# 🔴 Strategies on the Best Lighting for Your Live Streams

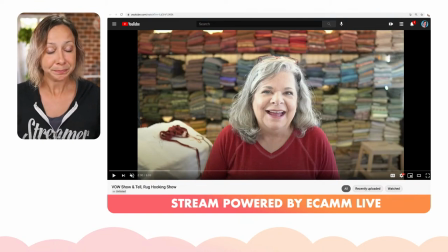729s
And then we have Cindy Gay, who is also a student, and she does rug hooking, which is a very niche, you know, setup or a very niche audience, but these are all rugs in her background,
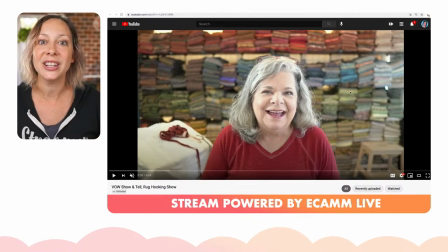745s
and that is creating the environment that she wants her audience to tap into. These are actual product that she sells in her store, and she is sitting here in her store. So in terms of lighting, she's very well lit.
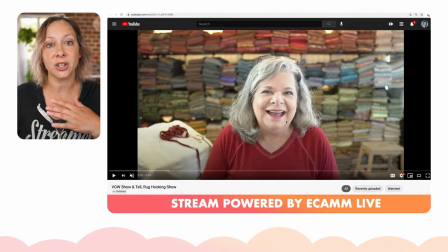761s
Her audience is not going to be attracted necessarily to a dark and moody environment. You got to know your audience. You got to know what kind of environment you want to create. And so she's full well lit. And then her background is mostly lit, right?
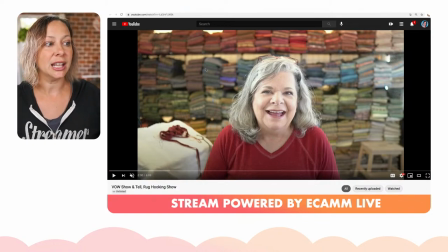778s
So she's lighting that open space so that people can see what's back there. Because they're immediately going to know what that is. They're immediately going to be attracted to it and know that they're in the right place to learn
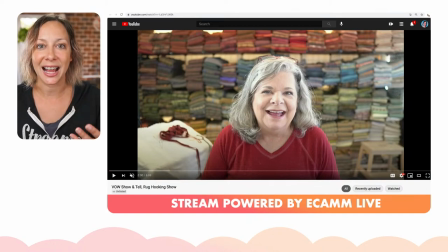795s
about rug hooking and to be in that world and connect with similar community members around that topic, right? So this is, you know, something that you can absolutely do. So know your environment. That is the strategy to create the best lighting for live streaming. You've got to know the front and you've got to understand the back. And so as we look at lighting week, we've tackled the no lighting with window lighting, tackled one lighting source, two, three light sources. And now we're talking about how you set that mood, right? So I want you to ask your questions. We're going to tackle Q&A here in a second. Just put Q in front of your question. But you want to make sure that you think through that. What is it that you want to invite people in to hear, see with your environment? And then you start creating the lighting choices based around that. And here's a quick tip on how to do that. I want you to go out and to the world of YouTube or Facebook and look. Just observe. I showed you a bunch of examples here, but look at what other people are doing and what is attractive to you and what's not. And you can really set the tone by doing that. Now, we do have a set ideas PDF completely free if you want to learn about the actual pieces in your background that might help you put all of this together, right? Because lighting, when you're thinking about lighting as a whole, you are thinking about the front, but you also got to think about how you're lighting different things in the background. And so that set ideas PDF will actually help you kind of get your brain space in order, get you thinking about what it is you want to accomplish. There's a worksheet in there for you to fill out as well. So that's at livestreamingpros.com/ideas. And if you want to learn more, definitely take a look at this playlist. It is going to walk you through everything you need to know about lighting, all the tips and tricks for different sources, and join us for the Q&A as well. All right. Now we're going to go into Q&A for the live peeps. Okay. I see lots of questions coming in. I want to go back to Stephen Peters. Okay, sorry. So Stephen Peters, yes, Greg is also using, let me find Greg here.
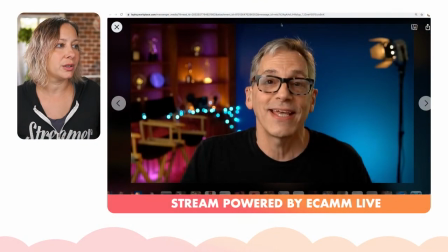955s
So Greg is also using a hair light, as you can see right here. So you can start, once you start learning how lighting works, you can actually start to understand how to, or how to pick apart what other people are doing. See this reflection right here, that indicates that hair light.
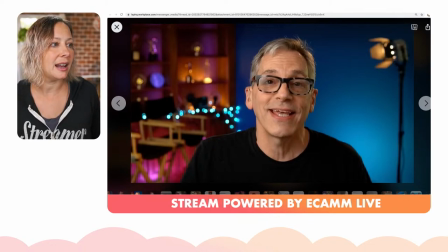974s
And so he's coming in, I believe he's coming in from the side.